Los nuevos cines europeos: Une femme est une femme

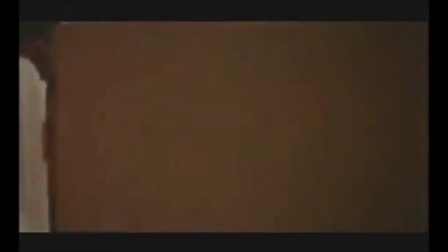8:07 Alfred, sin embargo, no deja de intentar conquistar a Angela,
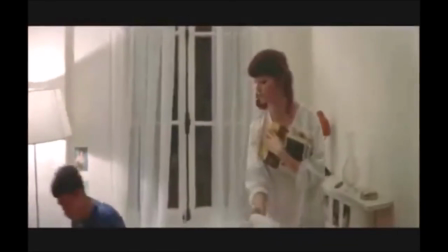8:09 pero al final acaba entrando en su juego y siendo manipulado a conveniencia de la situación de la pareja formada por su mejor amigo y la mujer de la que está enamorada.
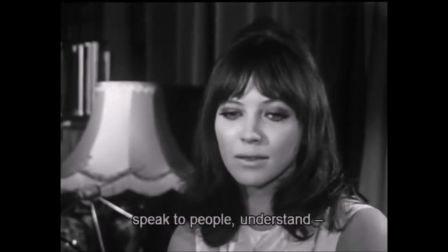8:17 En cuanto a los actores, cabe decir que tenemos a Ana Karina, una de las musas de la Nouvelle Vague en el papel de Angela.
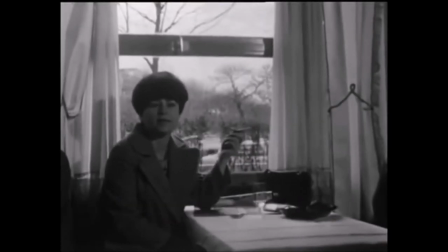8:23 Cabe destacar que en el momento en que nos encontramos, muchos de los directores de la Nouvelle Vague reducen sus elencos a personas cercanas a su entorno, como novias, amigos o esposas.
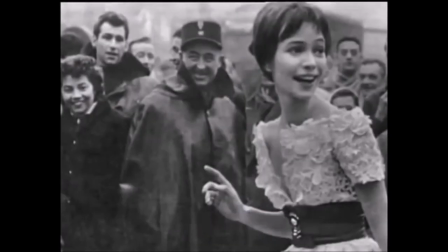8:31 Es el caso de Ana Karina, que estuvo casada con Godard hasta el 67, y durante dicho matrimonio realizó varias colaboraciones con el cineasta.
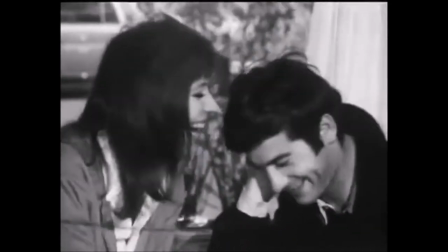8:38 Alfred está interpretado por Jean-Paul Belmondo, conocido también por Babel en Jimmy Jules, y Emil por Jean-Claude Brialy.
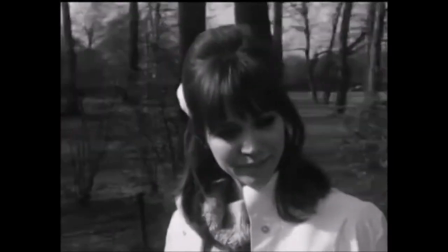8:45 Y ambos son actores estrella de la Nouvelle Vague, contando los dos con cerca de 100 películas dentro de su trayectoria.
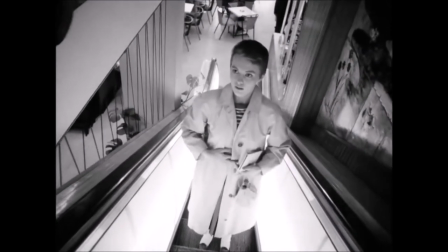8:51 Durante la Segunda Guerra Mundial, el papel de la mujer cambió radicalmente.
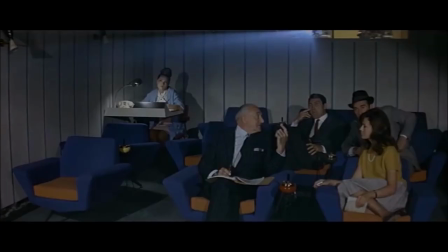8:55 Esto se debe a que mientras que los hombres estaban en la guerra, las mujeres ocuparon los puestos de trabajo que ellos tenían,
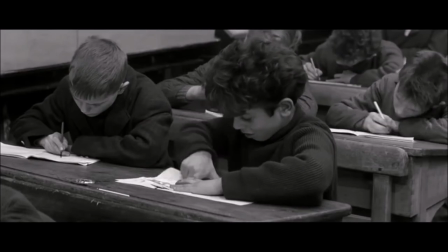9:01 aunque con el fin de la guerra volvieron a sus ocupaciones anteriores, cuidar de la casa y de la familia.
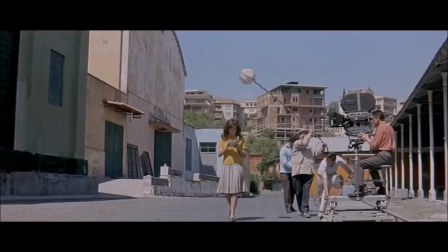9:08 En cuanto al feminismo en Francia, el movimiento sufragista estaba presente desde finales del siglo XIX.
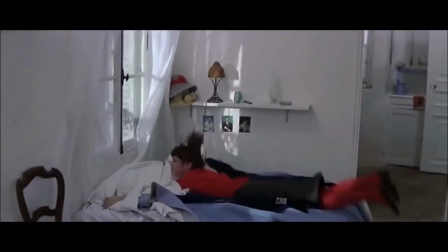9:13 Incluso hace años antes de la estrenura de la película, se publicó el libro feminista por antonomasia, El segundo sexo de Simone de Beauvoir.
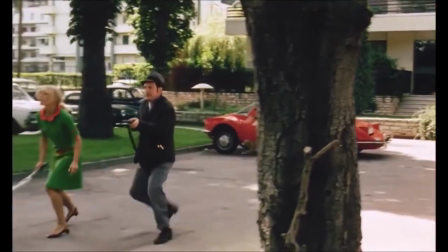9:21 Esta película es bastante revolucionaria en el sentido de la liberación sexual de la mujer,
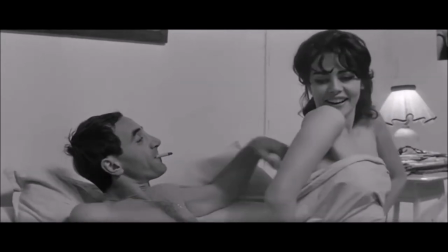9:25 puesto que vemos en pantalla a la propia protagonista haciendo cosas que un par de años serían imposibles, como el hacer un striptease cantando sobre sus tragas y sus pechos,
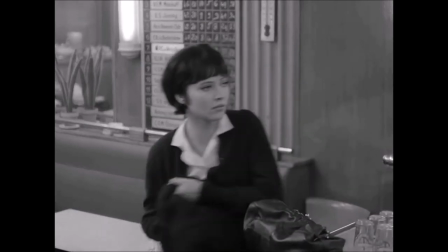9:34 entre otras cosas. Incluso, al principio de la película podemos ver a una mujer completamente desnuda tapándose los pezones.
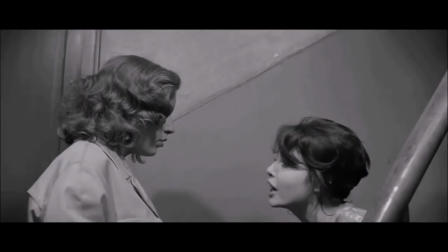9:41 Esto entra en contraste con el cine que se llevaba haciendo desde su descubrimiento,
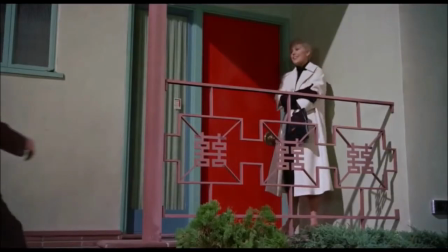9:45 Un cine que lo único que hacía era fortalecer la típica imagen de la mujer como ángel protector de la casa y de la familia.
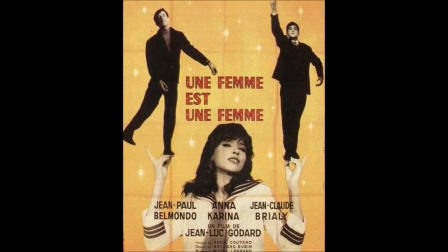9:52 Sin embargo, en Una mujer es una mujer, Godard recibe presentarnos una figura que rompe con los estereotipos tradicionales.
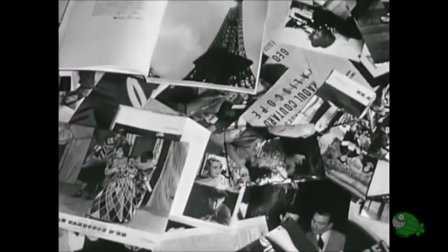9:59 Una mujer stripper, libre y segura de sí misma. Durante esta época tenemos que destacar las figuras de actrices como Brigitte Bardot o Anna Karina.
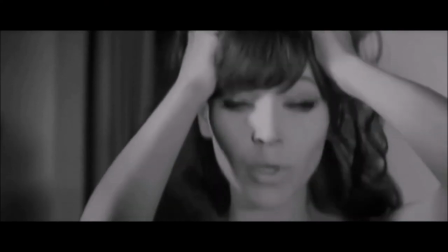10:08 Que revolucionaron el cine con su forma de vestir y de actuar.
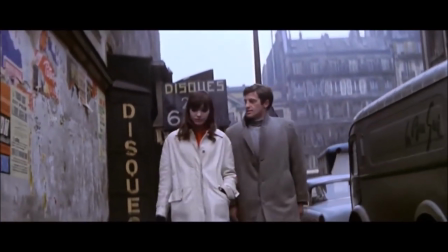10:13 La iluminación y el sonido en esta película son bastante característicos, siendo además dos elementos muy tocados por el espíritu innovador de la Nouvelle Vague.
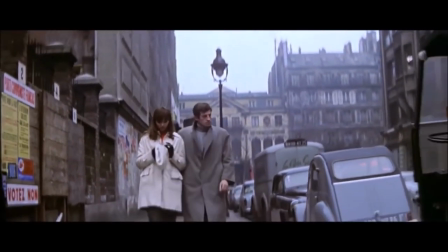10:20 En primer lugar, la iluminación es, durante la gran mayor parte de la película, elevada. Muchas de las escenas ocurren de día o en una estancia con luz artificial fuerte.
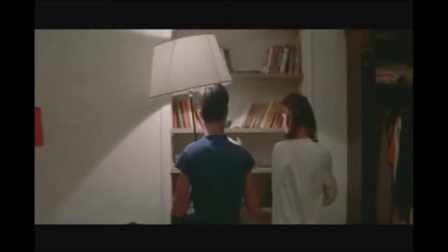10:28 Sin embargo, hay otras escenas, como las que comparten de noche a Emily y Angela en su casa, en las que la luz es tenue y la fuente que las emite está solo una lámpara de cuarto.
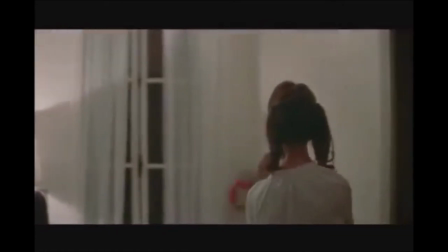10:37 Dicho objeto alumbra poco y, puesto que a través de las ventanas no quedaría muy claro si es de noche o de día, la cantidad de luz que emite la lámpara nos hace entender que es tarde,
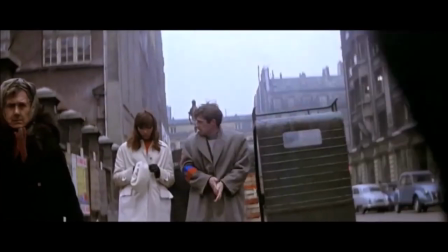10:45 que es una hora en la que los ojos están cansados. Este ejemplo no es el más representativo que hay en la película.
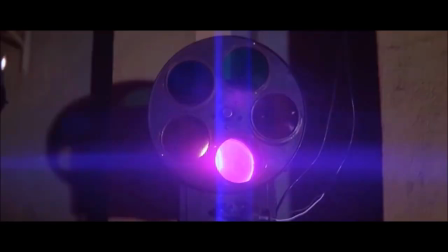10:50 El puesto lo ocupa la escena en la que vemos a Angela actuar por primera vez, disfrazada de marinera.
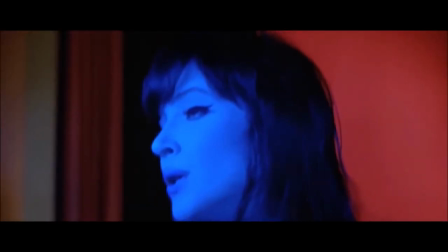10:55 Al final del número artístico, un técnico de luces del lugar la apunta con un foco con lentes tintadas de distintos colores.
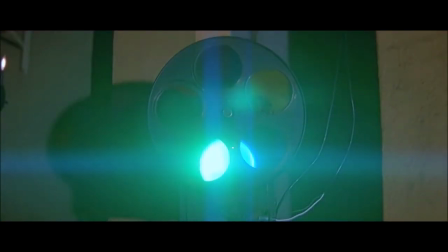11:00 Este va alternando los tonos, pasando de azul a rojo, del frío al cálido, conforme la mujer sigue cantando.
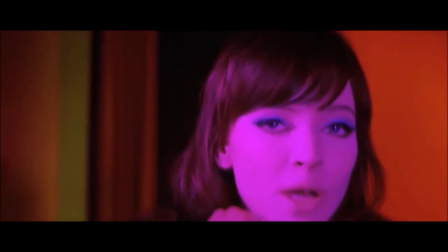11:06 Aquí se crea un ambiente íntimo en el que en el fondo se ve oscuro, pero el rostro de la protagonista es el centro de atención por completo.
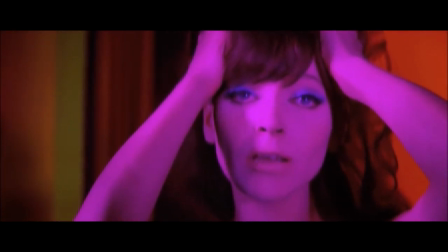11:12 Vemos sus facciones coloreadas por las luces del foco y sus expresiones están en primer plano. Incluso mira directamente a la cámara, rompiendo la cuarta pared con el espectador.
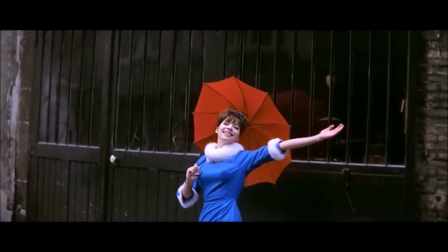11:21 En segundo lugar tenemos el sonido. Este elemento posee gran fuerza dentro de la película dado que muchas de las escenas van acompañadas de música.
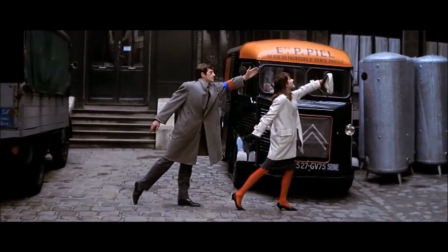11:28 En la actuación que hemos mencionado o en la escena donde Angela y Alfred imitan poses de baile, tenemos música, también editada con pausas en el segundo caso.
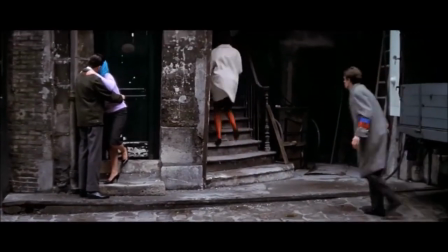11:36 De igual manera, las situaciones que se dan entre Emil y Angela en su casa vienen acompañadas de melodías de carácter similar al de los diálogos,
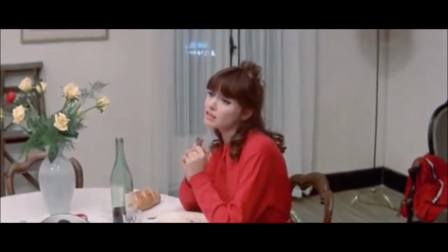11:43 creando en torno al espectador una sensación mayor, más empatía con lo que visualiza.
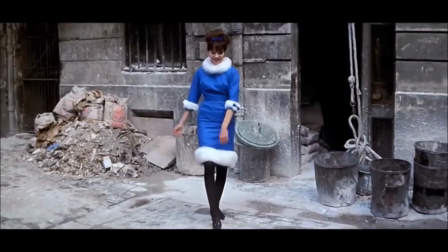11:48 Cabe añadir que las escenas con Jump Cuts también incluyen sonidos, concretamente cuando se producen los cortes de una imagen a otra, enfatizando en la elipsis.
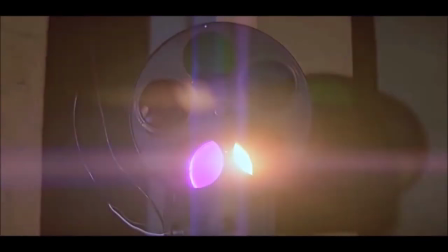11:56 Los elementos audiovisuales que forman parte de la película son claros, encontramos el color, muy importante a la hora de reflejar la naturaleza del entorno y de las emociones de los personajes.
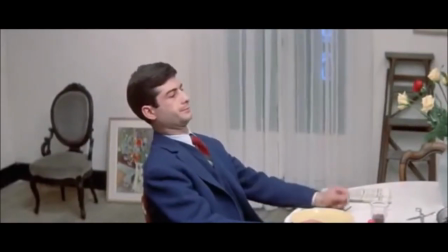12:05 Las tonalidades de la calle y del piso que tienen Emil y Ángela son apagadas, descoloridas.
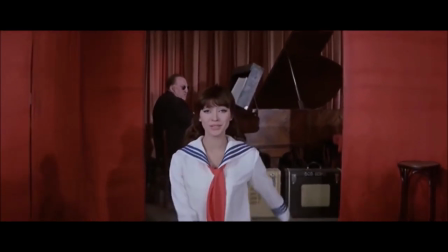12:10 Sin embargo, cuando ella baila en el local o se le ve actuar unos instantes en la calle yendo con Alfred,
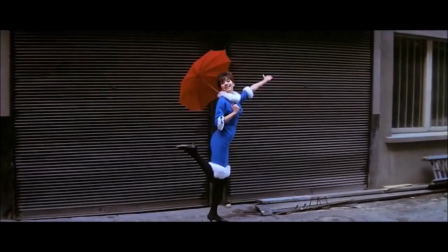12:14 su ropa y el entorno que le rodea obtiene saturación cromática, es decir, los colores son más vivos.
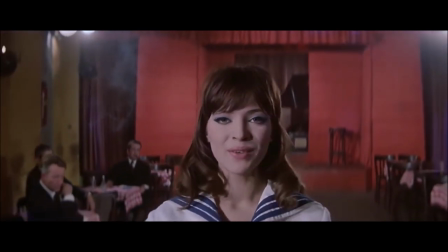12:20 Los primeros planos también son un elemento recurrente, a través del cual podemos contemplar de cerca las emociones que pasan por la cabeza de la protagonista, atrapada en una lucha interna en la que chocan su deseo y la vida real. También forman parte de este cómputo de elementos audiovisuales los pequeños detalles apenas perceptibles en la película.
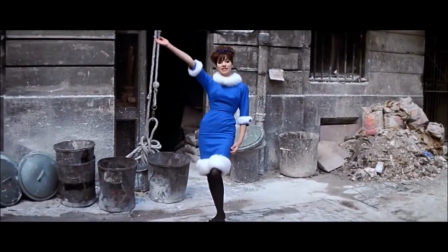12:35 Uno de ellos, el más notorio e importante para nosotros, es el de la pareja besándose junto a la entrada de la casa de Emilia y Ángela.
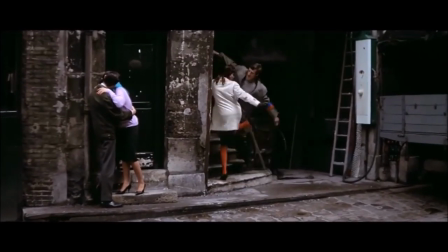12:42 Estos dos individuos se encuentran allí cuando ella llega de pasear con Alfred, así como cuando este último se va.
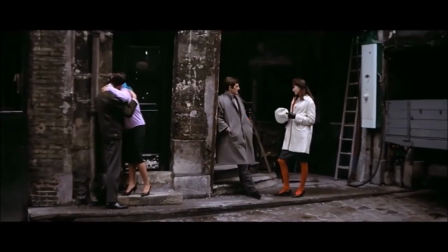12:48 Comprendemos que la apasionada pareja simboliza el deseo ferviente que siente Ángela hacia el amigo de su novio.